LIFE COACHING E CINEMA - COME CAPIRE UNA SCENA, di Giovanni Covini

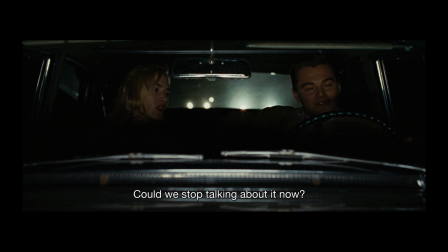(8:02)
Infatti lui si defila subito al comparire di lei, lei rimane a guardarlo inchiodandolo e questo è il primo elemento di lieve convergenza, vedete? Lui dice sicuro, sicuro, basta, ok, non ne parliamo più, perché vuol dire che non riescono più a controllare questa situazione.
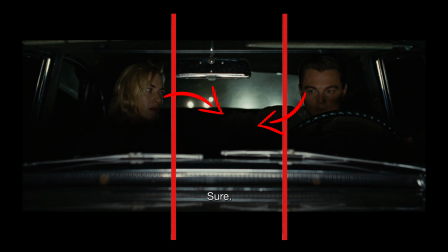(8:22)
Dunque vediamo che soltanto con le direzioni degli sguardi loro ci stanno dicendo che cosa sta davvero accadendo fra questi due.
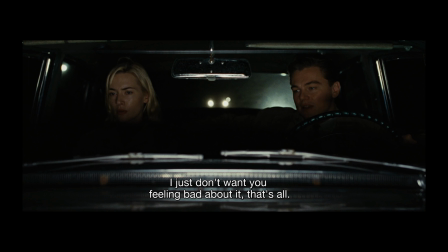(8:30)
Dopodiché invece lui naturalmente viola questo patto, dice no assolutamente ricomincia a parlarne spiegando perché lui vorrebbe parlarne semplicemente perché è preoccupato per lei naturalmente questa riflessione sul valore che ha questa cosa dice proprio non ne vale la pena
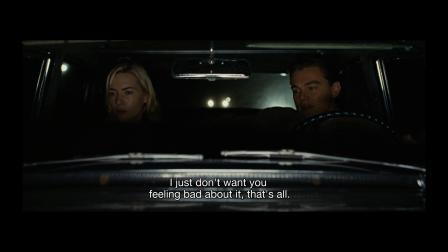(8:48)
insomma ha un certo peso dentro april e infatti april abbassa lo sguardo e sta ascoltando il discorso di lui pur essendo in conflitto con lui mi raccomando questa è una cosa fondamentale.
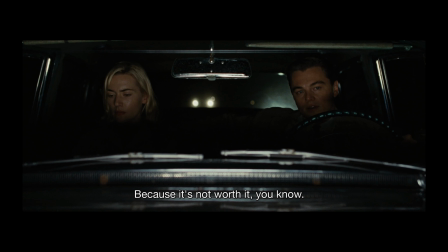(9:02)
Quando noi impostiamo le nostre scene di conflitto le impostiamo sempre con dei beat di conflitto, esclusivamente di conflitto. Le scene di conflitto sono piene di beat di bisogno, per esempio. Sono piene di beat carichi di interiorità. Se noi è anche di fragilità, anche di sincerità, anche di solitudine.
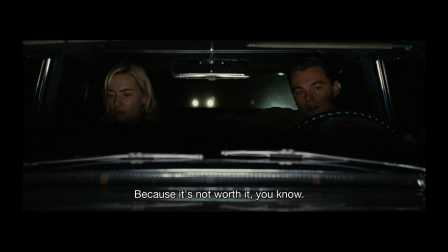(9:22)
Noi di solito carichiamo tutto da una parte e le nostre scene spesso sono noiose proprio perché sono piene di gente che grida grida grida grida ok invece ci sono tante sfumature tanti passaggi che ci dicono enormità dei mondi interiori quando lui
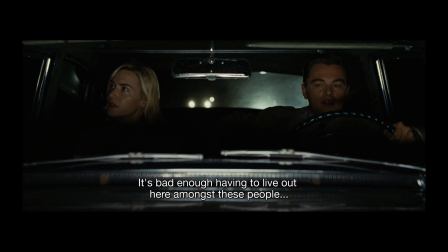(9:39)
continua insomma dice è già abbastanza difficile vivere così con questa gente qua intorno vedete che operazione sta facendo portare lei da una parte diversa lei guarda in alto a destra alla su a destra è per noi a sinistra
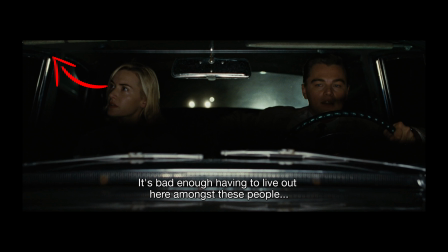(9:53)
macchina guarda in alto a destra che è proprio l'indicazione di un personaggio che cerca un futuro da un'altra parte che cerca una fuga che sta immaginando di poter scappare prendere il volo vedete com'è forte questa cosa di andare via più lui la unisce a sé più lei diverge da lui
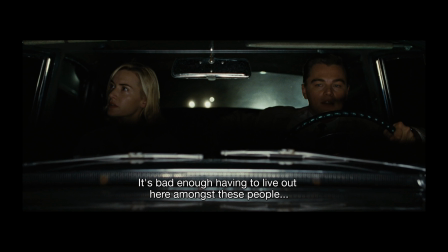(10:12)
attraverso questa millimetricità dell'acting noi capiamo che sotto ci sono un sacco di cose lei risponde si fa scappare un sì va bene allora lui converge di nuovo verso di lei dice cosa hai detto ho detto sì ok frank va bene stiamo proprio al limite della rottura vedete che adesso lui la punta in modo
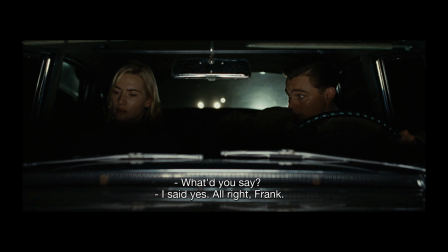(10:30)
deciso e non intende andare via da lì e anche quando lei risponde ho detto sì va bene frank lui è vero che con l'occhio controlla la strada e diverge, ma vedete l'attitudine del corpo? Ormai da questo livello indietro non si torna più, stanno convergendo verso un conflitto.
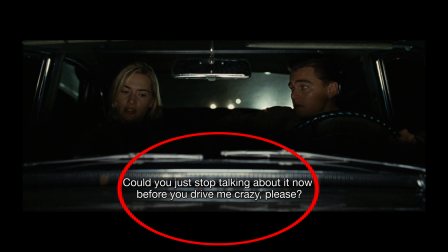(10:49)
E infatti lei richiede per la seconda volta, e questa volta in modo più conflittuale, pesante, implorante, per favore puoi smetterla di parlare di questa cosa prima di tirarmi matta.
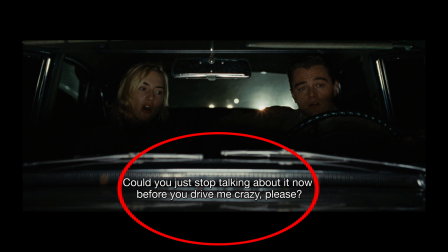(11:02)
Quindi sta attribuendo a lui la causa del suo malessere. A quel punto per lui è arrivata la saturazione lo vedete che sbuffa questo sbuffo è la fine di tutta un'arcata di tensione che lui ha messo in atto per tentare di non litigare ok qui ha capito che non
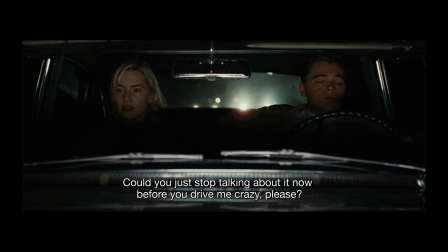(11:20)
si può fare a meno di affrontare la discussione dunque a questo punto a malincuore lo vedete c'è quasi un calo di tensione nella sua faccia decide di fermare la macchina fa un'azione per cui dice ok, bisogna tararsi su un altro livello.
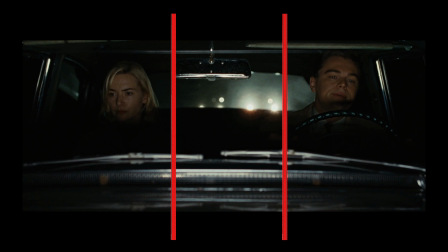(11:36)
Qui siamo in una quasi somiglianza con la prima inquadratura che vi voglio riproporre del film, perché guardate, lei guarda a sinistra, lui guarda quasi a destra, è divergente, che è molto simile alla prima,
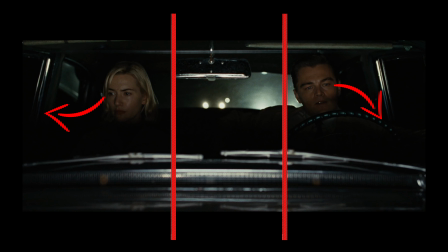(11:51)
che era questa qui, al primo momento, e questo è il segno proprio di un nuovo grado zero del conflitto, cioè ricomincia un'altra unità, È un momento proprio dove ci sono degli sganci d'atto della scena, vuol dire che stiamo proprio cambiando atto della scena.
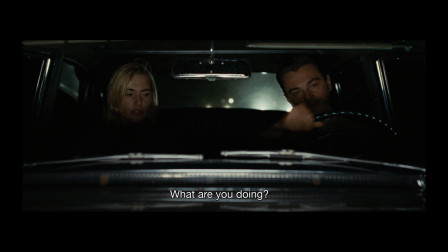(12:08)
A questo punto entriamo nel secondo grande atto della scena, che noi non esploreremo, ma che ci porta a dire che l'inizio ha sempre una qualità ricorrente. attenzione a questa cosa queste sono le punteggiature che ci sono all'interno della
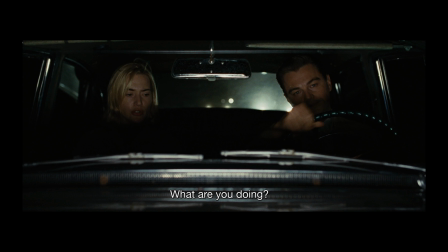(12:24)
scena quando una scena ha un nuovo inizio qualcosa ci ricorda come era iniziato il primo inizio entriamo all'inizio diciamo formale del secondo atto quando lei dice che cosa stai facendo e lui comincia
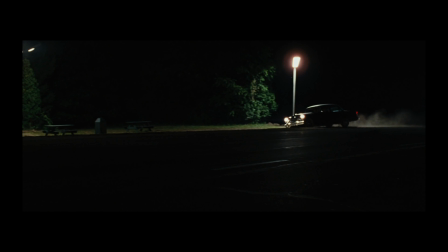(12:39)
a far divergere l'automobile vedete che la camera stacca andiamo in strada vediamo la macchina uscire di strada valore metaforico, geografico metaforico dell'inquadratura e fermarsi fuoristrada.
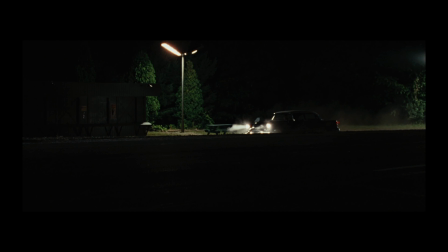(12:55)
Questo è veramente fondamentale, tra l'altro sotto che cosa? Sotto i riflettori, siamo nell'ultimo posto in cui loro avrebbero voluto essere, cioè sotto i riflettori di tutta la città a mostrare il loro conflitto. e
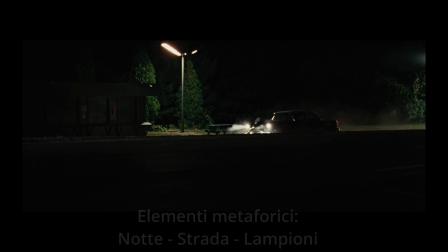(13:10)
sono fermi come noi ci troviamo fermi nelle nostre relazioni, molto spesso, cioè fermi fuoristrada, in piena notte, è la notte del senso, è la notte della relazione.
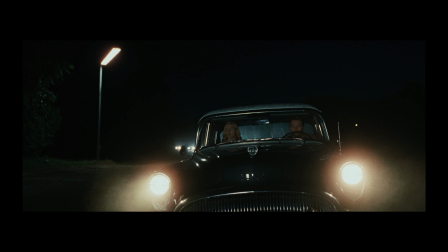(13:25)
Siamo frontali adesso davanti a loro perché anche noi siamo giudici di loro. Adesso loro sono in scena davanti a noi. Al tempo stesso attenzione perché i fari puntano noi. Questa è la complessità con cui Sam Mendes riesce a costruire le scene.
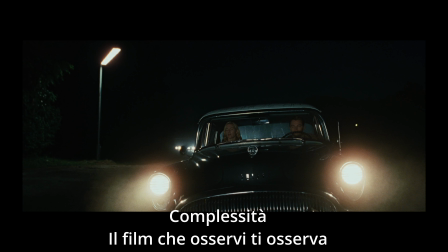(13:41)
Loro si vergognano ma anche noi siamo sotto i loro fari. Questo non fa che aumentare la nostra sensazione di vergogna e di condivisione.
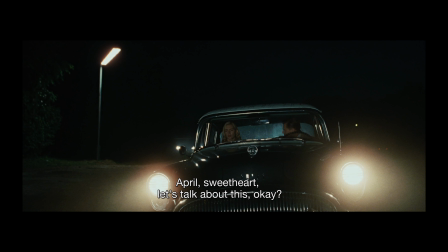(13:50)
E vedete come ricomincia lui a parlare? April, amore, dobbiamo parlare di questa cosa, ok? Lo fa ancora con dolcezza, ancora con paternalismo. Perché? Perché ricomincia l'atto. È iniziato così il primo, sta iniziando così il secondo. Ci porterà molto più lontano e chi vorrà vederlo può andare a farlo.
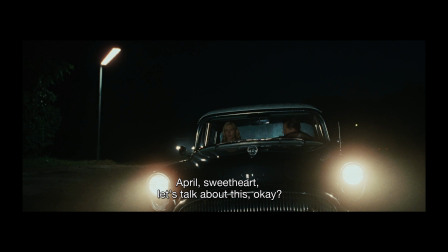(14:09)
Vi metto la scheda in sovrimpressione per andare a vedere questa scena di conflitto assolutamente meravigliosa.
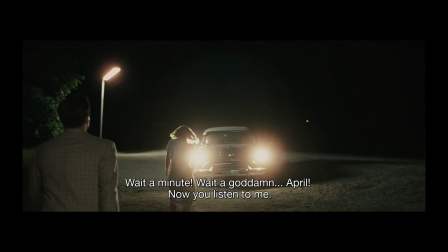(14:16)
Ultima inquadratura che consideriamo, questo è un momento centrale del loro conflitto, loro si trovano addirittura sotto i fari della loro stessa auto, sulla Statale 12 con le macchine che passano e che li guardano e anche qui osservate bene il piano geografico,
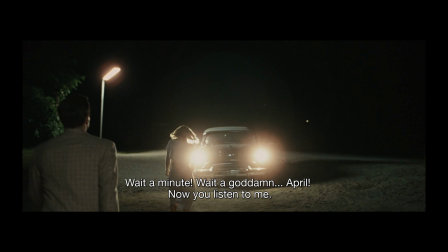(14:34)
l'abbiamo detto a bordo strada il piano biografico qui stanno veramente in una lite impiccata davanti alla loro macchina il piano metaforico storia di una coppia che voleva essere brillante e che si ritrova sotto i riflettori a dare il
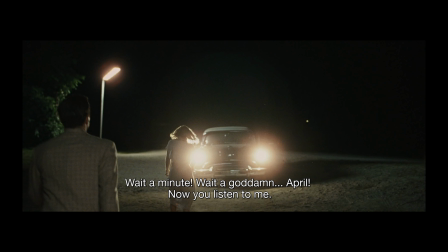(14:49)
peggio di sé nel buio della propria relazione bene spero che questa lettura vi sia interessata e spero che vi abbia dato qualche elemento per in qualche modo costruirci una nostra griglia del mondo, una nostra griglia dell'esperienza, un sistema di lettura. È molto importante avere dei riferimenti e sapere che il nostro sguardo non è uno sguardo totalizzante, garante della verità, ma è uno sguardo che può essere orientato con dei criteri. Quindi adesso salvaguardiamo magari questi tre, un criterio geografico, un criterio biografico e un criterio metaforico. Certe volte noi corriamo il rischio di pensare che alcuni luoghi in cui ci sono state dette delle cose o le abbiamo dette noi fossero dei luoghi casuali, cioè me l'ha detto quando eravamo in macchina, me l'ha detto quando eravamo al supermercato, glielo ho detto quando eravamo al bar, non è mai casuale, non è mai casuale.